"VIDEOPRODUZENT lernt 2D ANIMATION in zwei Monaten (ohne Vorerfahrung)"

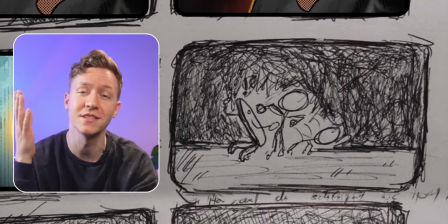4:09 Typ rastet verständlicherweise komplett aus, überwältigt die Zeit und schlägt auf sie ein. Ich verstehe den Typ komplett.
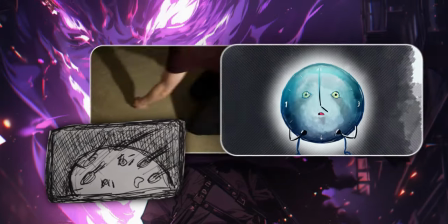Wir brauchen noch mehr random Redewendungen mit Zeit, die Zeit totschlagen. Ein Typ, der genauso aussieht, ruft aus der Ferne.
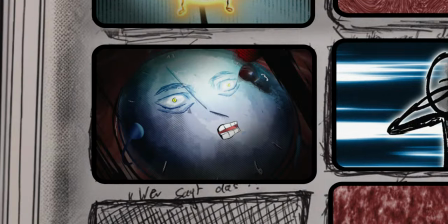4:35 Hör auf, damit du schlägst du tot! Wer behauptet so etwas über mich? Na er!
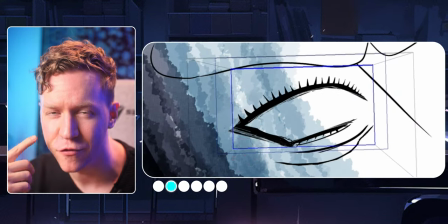4:42 Für diesen Shot will ich eine Detailaufnahme von den Augen, von der Zeit, um der Zeit gedanklich visuell so nah wie möglich zu sein. Wir sind am absoluten Tieffunkt angekommen, Aber wie in jedem guten Anime erinnert sich der Hauptcharakter an die Worte und das harte Training des Großmeisters.
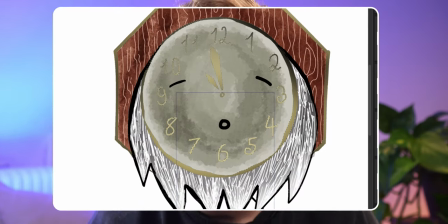5:02 In dem Fall natürlich vom Urgroßvater.
Na er!
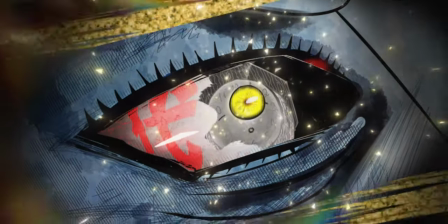5:09 Was würde Urgroßvater jetzt tun? Erkenne die Zeichen, Junge.
Motion. Ein unfassbar wichtiges Anime-Element sind Kamerabewegung und schnelle Linien. Du kannst eine Szene einfach so viel krasser gestalten, nur durch diese zwei Elemente. Hier ein Beispiel.
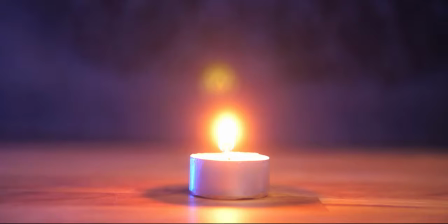5:27 Eine Kerze.
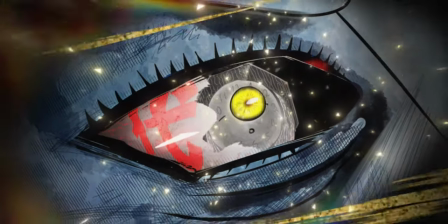5:32 Was würde Urgroßvater jetzt tun? Erkenne die Zeichen, Junge.
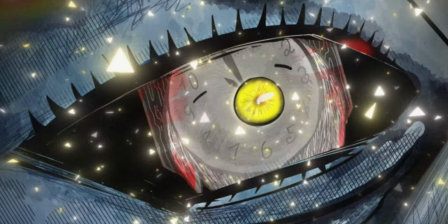5:39 Zwölf? Zwölf? Voll eins auf, die Zwölf. Ich hau ihm einfach voll eins in die Fresse.
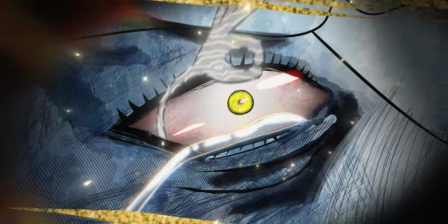5:44 Danke, Urgroßvater. Du bist der Beste.
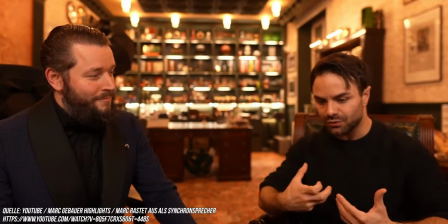5:50 High Energy und Wut und Anger ist so ein Gefühl, das wir sehr, sehr häufig verdrängen, weil es negativ konnotiert ist.
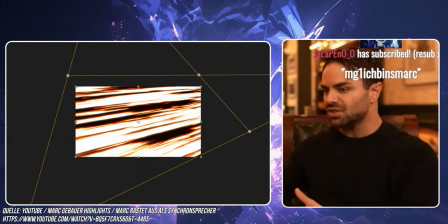5:55 Wir finden eher Leute sympathisch, die halt irgendwie ruhig sind und keine Ahnung, was auch immer.
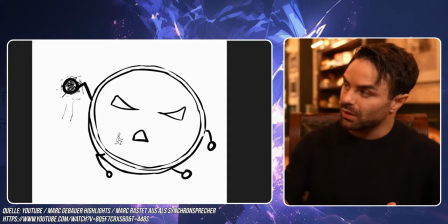6:00 Wut hat eine ganz wichtige Funktion, es zeigt uns Grenzen, die überschritten werden, wenn wir wütend werden.
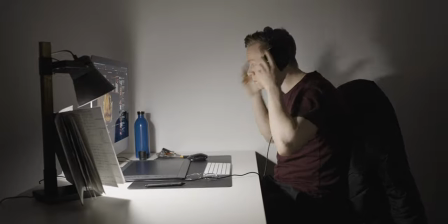6:06 Jetzt brauchst du quasi jemanden oder eine Situation, an die du denken kannst, die dich triggert und zwar dich wütend macht.
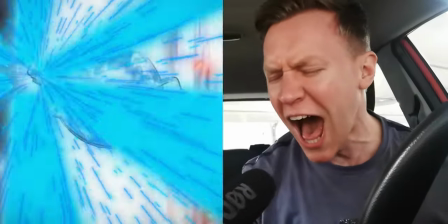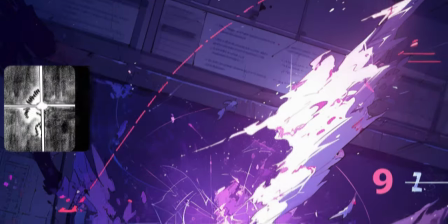6:21 Impact Frames Impact Frames sind ein oder mehrere Frames im Moment eines animierten Schlags oder einer Explosion. Sie können zum Beispiel die Blendwirkung eines plötzlichen Lichts simulieren.
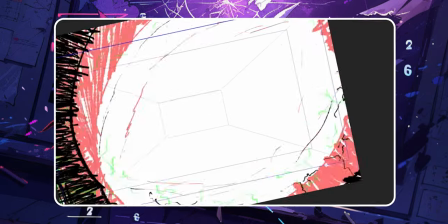6:32 Vor dem eigentlichen Schlag zeige ich den Körper der Zeit und speziell den Schlag in diesem sketchy Look, um die Impact Frames einzuleiten
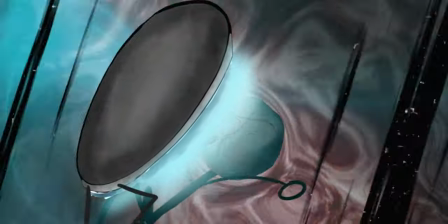Ich habe bis zu dem jetzigen Zeitpunkt hauptsächlich mit Keyframes animiert Das heißt, ich bestimme zum Beispiel bei Keyframe 1 Position A eines Objekts, Keyframe 2 Position B Aber die geilsten 2D-Animationen sind einfach Frame by Frame gezeichnet Das heißt, eine Sekunde hat 24 Frames und jedes der 24 Frames ist neu gezeichnet.
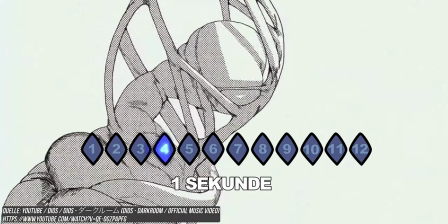7:07 So wie bei dieser Morph-Transition.
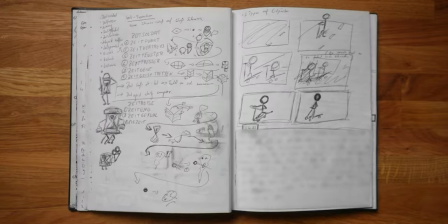7:11 Aber was könnte ich ineinander morphen lassen? Okay, ich schreibe jetzt einfach mal ein paar Begriffe auf, in denen das Wort Zeit vorkommt und überlege jetzt,
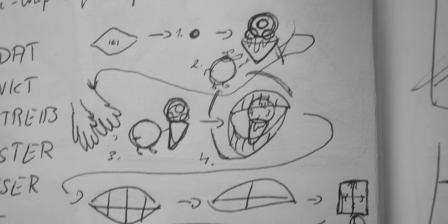7:19 welche Elemente der einzelnen Bilder anderen Elementen aus der Gruppe an Wörtern ähneln und daraus stricke ich eine eigene kleine Story.
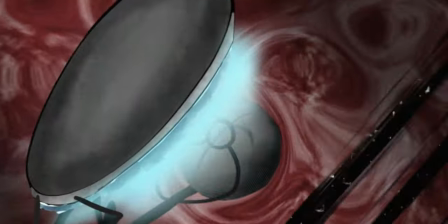7:26 Ich baue das dann als Erinnerung ein in dem Moment, in dem die Zeit auf den Typen einprügelt, als würde sie sich jetzt gerade an etwas erinnern.
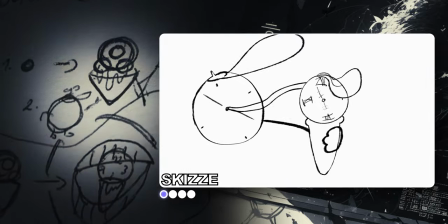7:34 Der Zeitpunkt wird zur Eiszeit. Dann kommt der Zeitfresser. Die Zähne werden zum Zeitfenster.
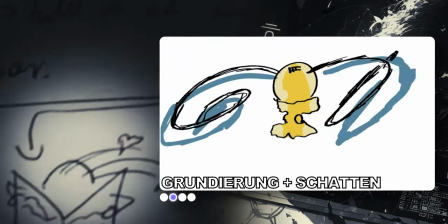7:40 Die wird zur Zeitung. Der Leser zieht die wunderschönen Kurven der Sanduhr und wir sehen das Zeitgefühl.
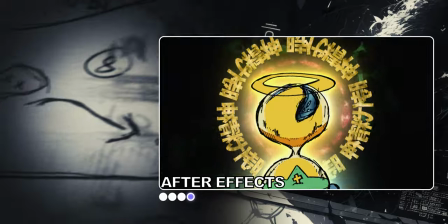7:47 Die Zeit der Sanduhr ist abgelaufen und wir sehen den Zeitgeist. Der Zeitgeist wird abgeworfen, sinngemäß für den Zeitgeisttreffen. Die Kugel wird zur sich wehrenden Faust des Typen, der auf dem Boden liegt und kommt gegen den großen Zeiger. Wir sind jetzt wieder ein paar Minuten in der Vergangenheit und beide wissen von nichts mehr.
Was ist passiert?
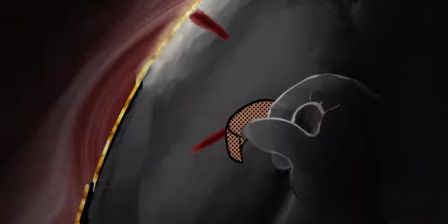8:09 Weiß nicht, aber du bist verletzt! Und was ist damit?
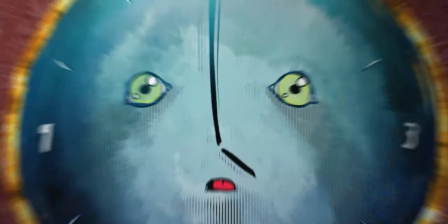8:14 Ich dachte, du hältst alle Wunden. Wieso zur Hölle denkt er das?